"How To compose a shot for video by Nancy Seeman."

Hello, I'm Nancy Seaman and today we will be going over some concepts that have to do with the composition of a shot, such as the rule of thirds, wide, medium and close up shots, headroom and depth of field.
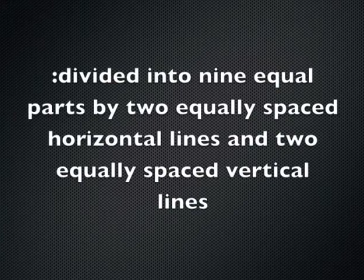18s
Let's get started. the rule of thirds is a compositional rule of thumb for filming the rule states that an image should be imagined as divided into nine equal parts by two equally spaced horizontal lines and two equally spaced vertical
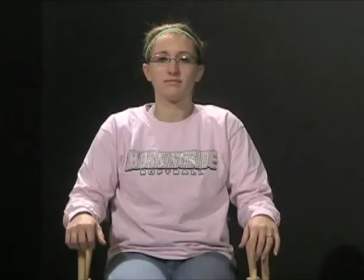35s
lines and that important compositional elements should be placed along these lines or their intersections in other words look at this shot now this shot is important to have
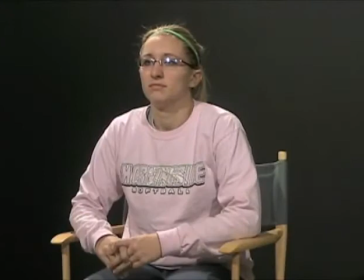46s
if she is addressing the camera like the president addresses the nation with a speech from the Oval Office.
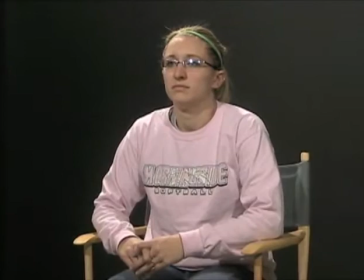52s
However, when you come to an interview situation like this,
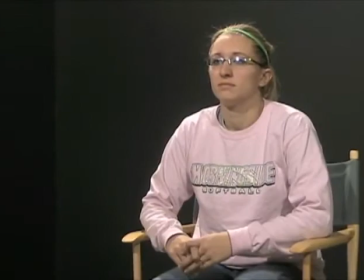56s
you want to give her nose room, which is the distance in front of her face to the side of the screen.
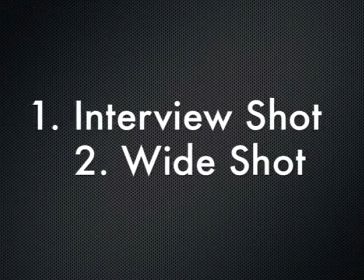63s
And so, if you move the shot over, it becomes more appealing. For the bulk of this class, you'll be using four major shots.
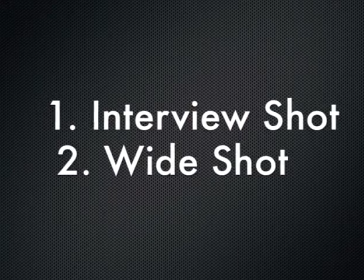71s
One, the interview shot, like we just discussed. Two, the wide shot.
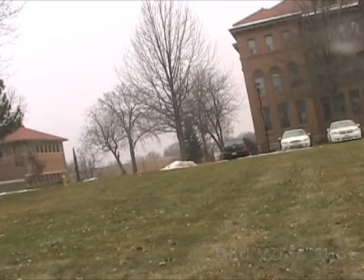77s
Three, medium shot. And four, close-up shot. This is an example of a bad wide shot. My subject is Lewis Hall. Now, there is no need for me to have the library in the shot.
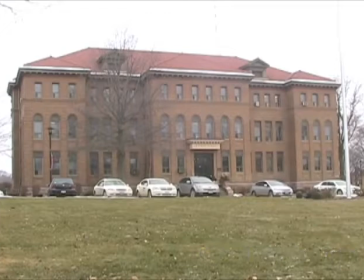89s
Also, it is unlevel and crooked. Now, this is a good wide shot. This shot, I adjusted the tripod to level using both the bubble on the tripod and reviewing the shot in my viewfinder before recording.
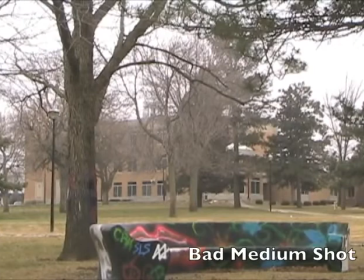104s
I also framed the shot so Lewis Hall is now in perfect composition. Next is a medium shot.
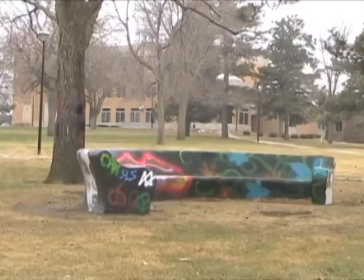111s
This shot is not only crooked but my subject is way too close to the bottom of the shot.
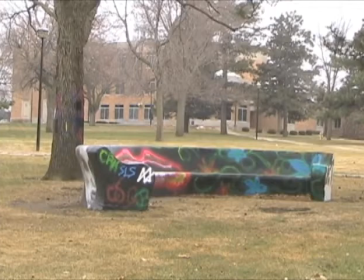117s
This is a good medium shot. Not too wide but not too close. I balanced the shot on the tripod and also position the subject matter on the bottom corner of the screen following the rule of thirds.
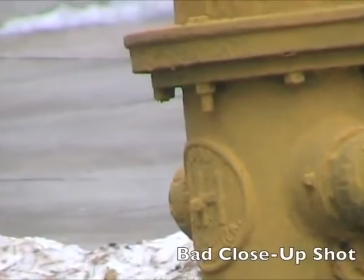130s
The subject within this shot is now more appealing. Now for a close-up shot.
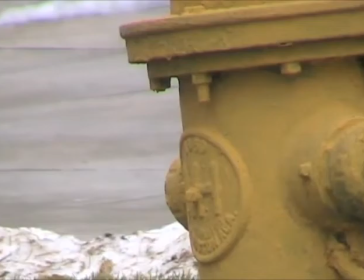136s
This should be a closer shot of your subject, but be careful with this because you need to make sure you aren't too close to your subject like this bad example.
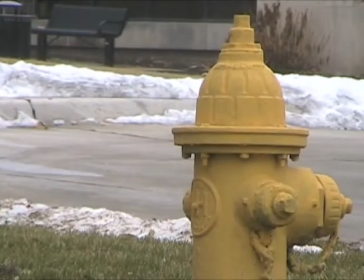146s
This shot is not too close and it is not crooked, which makes it a good close-up shot.
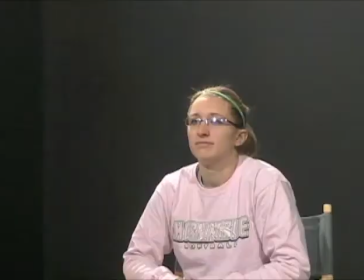151s
When you have a person in the shot, such as for an interview, one major thing you must consider is the headroom of the shot. Headroom is the space between your subject's head and the top of the shot.
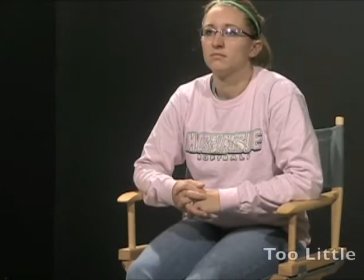164s
You don't want too much headroom, such as in this shot, and you don't want too little headroom and cut their heads off like this.
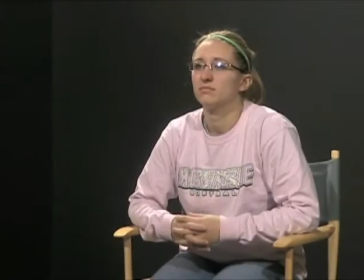173s
You need to be able to find the perfect medium of headroom, like in this shot.
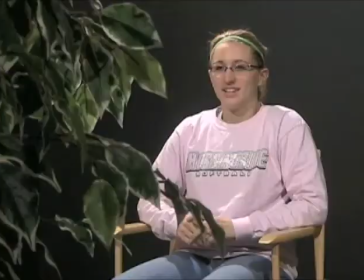178s
Now, depth and foreground is important in a shot because it causes the shot to appear more cinematic and professional.
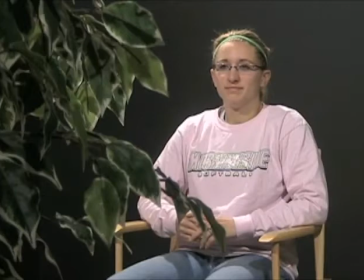187s
This next shot demonstrates having a foreground.
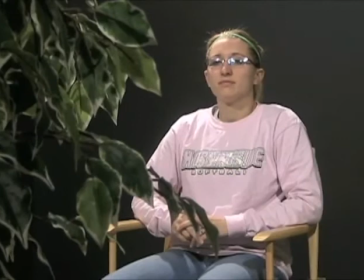190s
Because I'm filming through the plant at my subject, the plant is said to be in the foreground of my shot, which basically means in front of my subject. Yet depth is also very important with a shot.
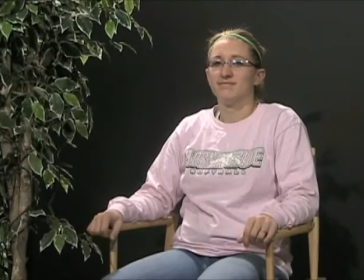203s
So, say we move the plant right beside our subject, this makes the shot have no depth whatsoever.
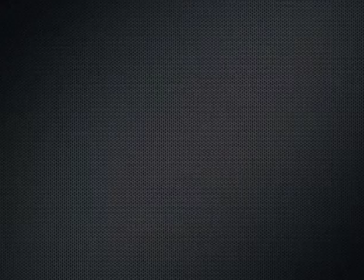211s
But if we move the plant behind her, it gives the shot more depth and makes it more interesting.
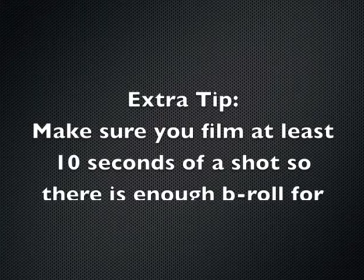217s
Another little extra tip for field production is to make sure that when the shot is composed for film, you wait at least 10 seconds to ensure enough time on the B-roll to be edited. So let's review. you. Today we learned about the rule of thirds, how to film a wide, medium and close up shot, headroom and depth of field.
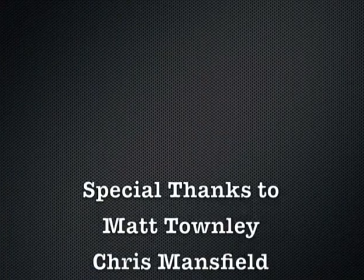238s
And now you know more about the composition of a shot. So until next time, keep on filming.